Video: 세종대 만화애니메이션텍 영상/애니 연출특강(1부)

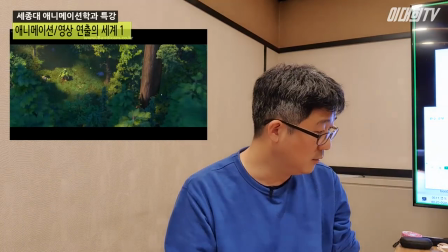보였을까? 방금? 다시 연출관 어떤 생각을 했을까?
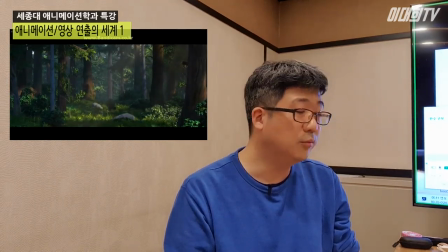연기도 있고 아까보다 사운드도 멀어졌어.
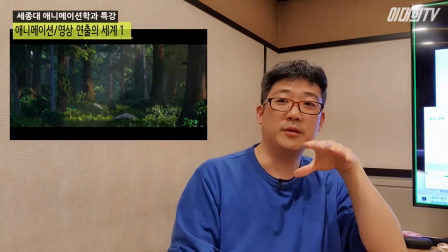근데 이 구름이 이렇게 싹 움직이면서 카메라가 움직이면서 지금 캐치하신 분도 있을 텐데 조명이 바뀌어.
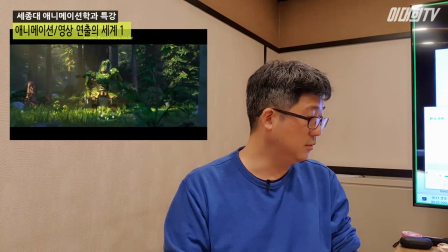쓱 어두워져. 이 트랜지션으로 쓱 어두워져요.
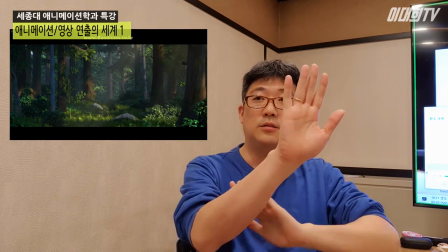방금 여기까지. 여기서는 이렇게 쓱 배치를 한 거야. 여기서 분위기를 바꿔줘야지.
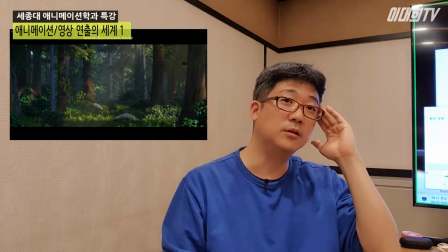쓱 어둡게 하면서 이렇게 생각을 한 거예요, 연출가가. 그래서 근데 여기 뭐야 이거.
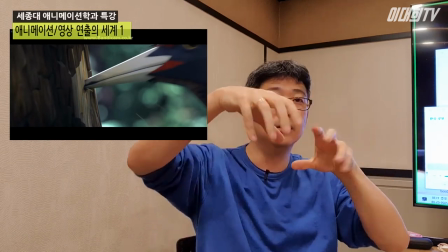엄청 강조를 했어. 지금 이렇게 이거 달리 줌이라는 카메라 웍이에요.
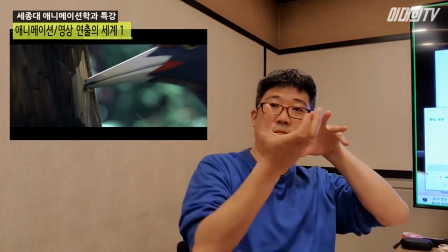그러니까 카메라 이렇게 들어가면서 줌 렌즈를 돌려가지고 이렇게 쓱 예전에 뭐
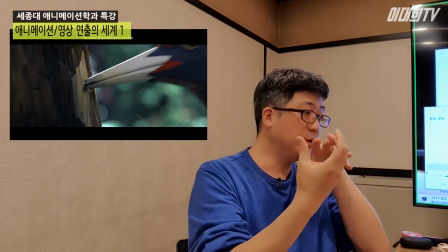히치콕이라는 사람이 만든 건데 그런 카메라 웍인데 그걸 썼다라는 것 자체가 카메라가 올라온 거야.
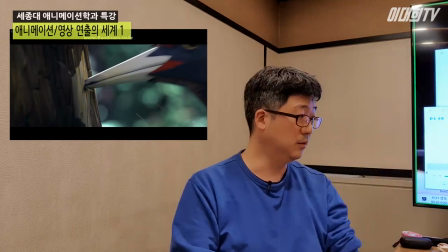그러니까 촬영이 올라온 거야 우선순위에서. 다시 사운드.
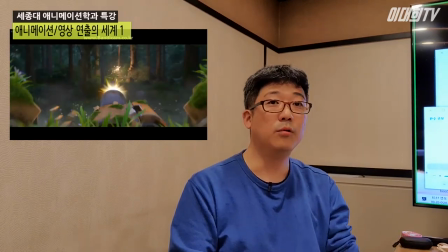자 여기 뭐가 보였어요 지금?
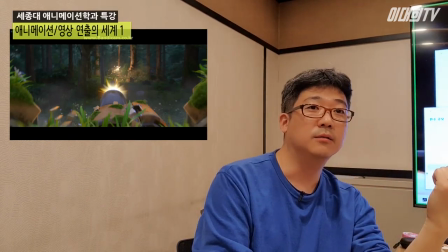칙칙칙칙. 이런 거를 편집 리듬이라 그래요. 그러니까 우리가 그 칙칙칙 이걸 따라온 거야 춤추듯이.
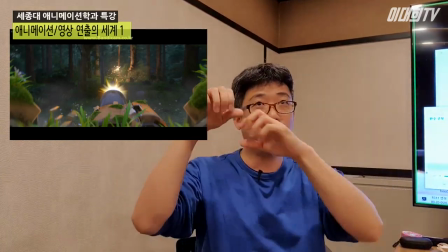편집 리듬이 올라온 거야. 그러니까 우선순위 그 그래프가 계속 바뀌고 있어요.
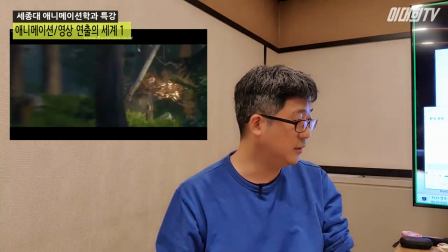이게 다음 다다다다다다다다다. 지금 새 이게 뭐예요?
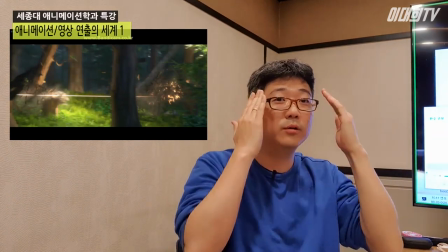시나리오가 나왔어. 새가 숨었다가 딱 보여. 인지가 딱 돼. 시나리오가 올라온 거야.
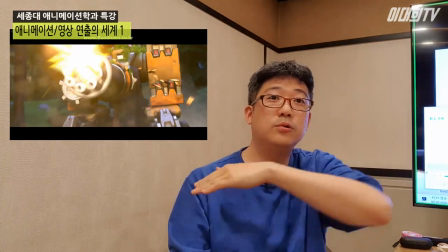다시 이거 뭐야? 총을 쏜다인데 여기에 가장 핵심적인 정보가 뭐냐는 거야.
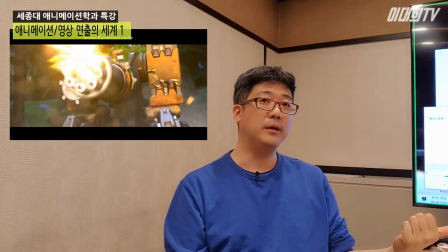지금 총을 쏴가지고 제가 이 숲을 파괴하잖아요.
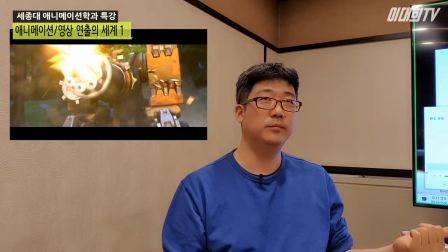숲을 파괴해서 이게 좀 뭔가 좀 안쓰러워지는 뭐 그런 이거 영상 보신 적 있죠? 근데 그런 건데 그러니까 여기서는 연출가 입장에서는 레이아웃이에요.
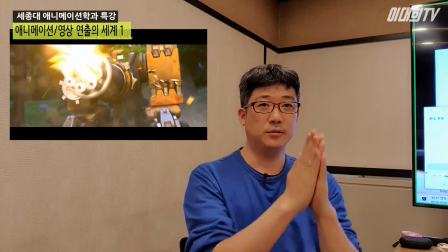이거 무슨 얘기냐면 나무가 수직으로 서 있는데
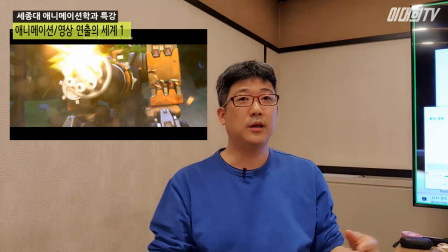종으로 썰듯이 총알을 쏴야지 그게 이렇게 파괴하는 느낌을 딱 이렇게 심리적으로 주는 거야.
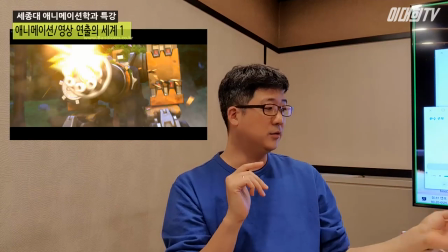이렇게 여기 나무는 뭐 다른 컷에서 보면 이렇게 수직으로 서 있는 컷을 잡거든요.
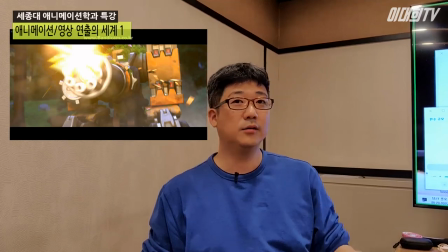그래서 그거를 이렇게 파괴한다라는 것들을 정보를 이렇게 레이아웃으로 준 거예요.
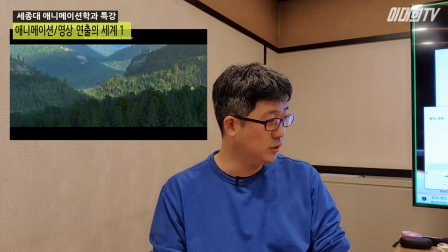두두두두두두. 이거는 이제 휴직이고 그 롤 바꾼다 그래요.
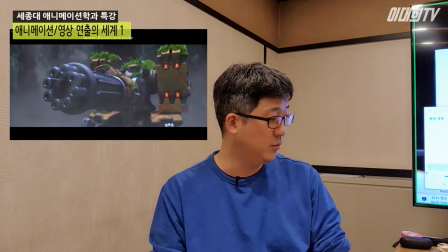이런 거 A롤, B롤 바꾼다 그러는데
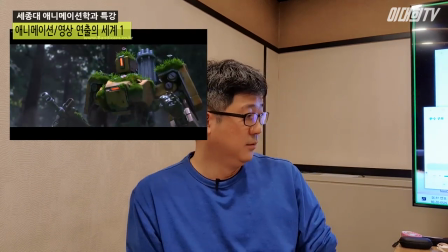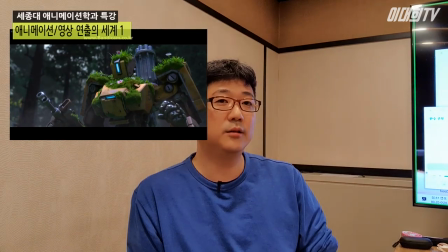여기서 다시 리듬으로 돌아왔고, 아까 탁 했을 때 이런 소리 들었나요? 여기서부터 사운드를 살짝 올렸다가 다시
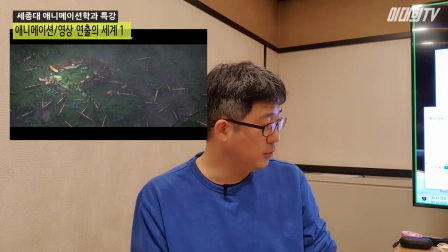이 레이아웃, 이거 되게 인위적이죠?
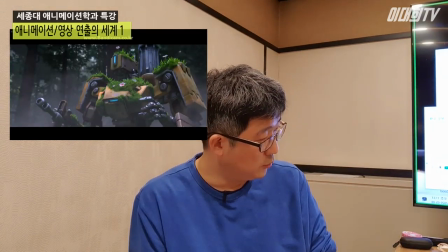지금 여기 세이프티 존, 여기에 지금 여기 노래 뭐냐 이거 뭐냐 아이씨 이름이 거시기, 얘
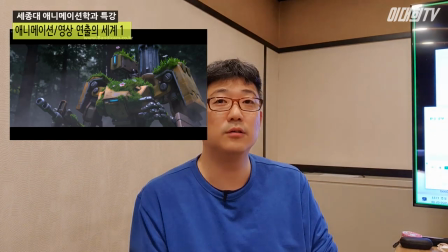둥지가 깨져 있는데 총알이 떨어져 있다, 거기에 노란 거시기가 떨어진다, 이런 이런 텍스트를 딱 주고 있는 건데, 근데 여기서 더 중요한 건 지금 봐, 여기서 뭐가 못 읽겠죠. 음악이 나오잖아. 스코어가 시작돼요. 아 여기 슬픈 거야? 이렇게 얘기를 해주는 거야. 여기서부터 안쓰러운 거야? 이게 이 스코어 같은 경우는 네네 모두 수락. 그래서 제가 아까 스토리보드가 아니라 애니메이션 릴이라고 한 거예요. 이런 것까지도 다 라인에 집어넣어요. 연출 그 구성할 때 스코어 어디서 시작하냐, 인점 아웃점 이런, 그러니까 연출가들, 드라마 연출가들도 그렇고 애니메이션도 마찬가지고 꼭 이런 부분들, 사운드 뭐 집었느냐, 질감 뭐냐, 이런 것들도 다 심리랑 영향이 있기 때문에 잡는단 말이야.
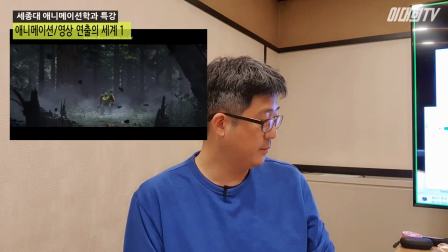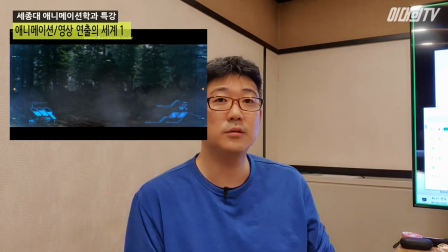이 인위적인 아트웍이 되게 강조돼 있죠. 지금 이렇게 시꺼매질 리가 없는데 지금 되게 시꺼멓게 나오네.
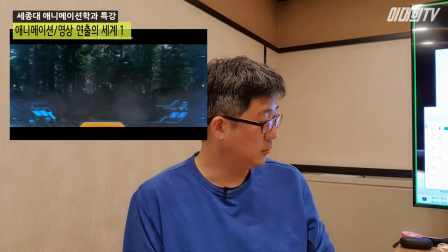그런 떨어지는, 그러면서 사운드로 다시 끌어.
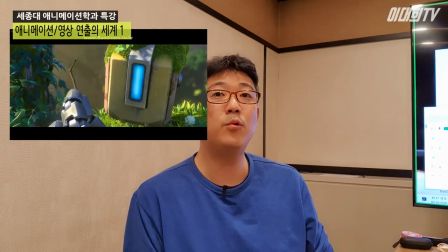이거를 팝콘이라 그래요.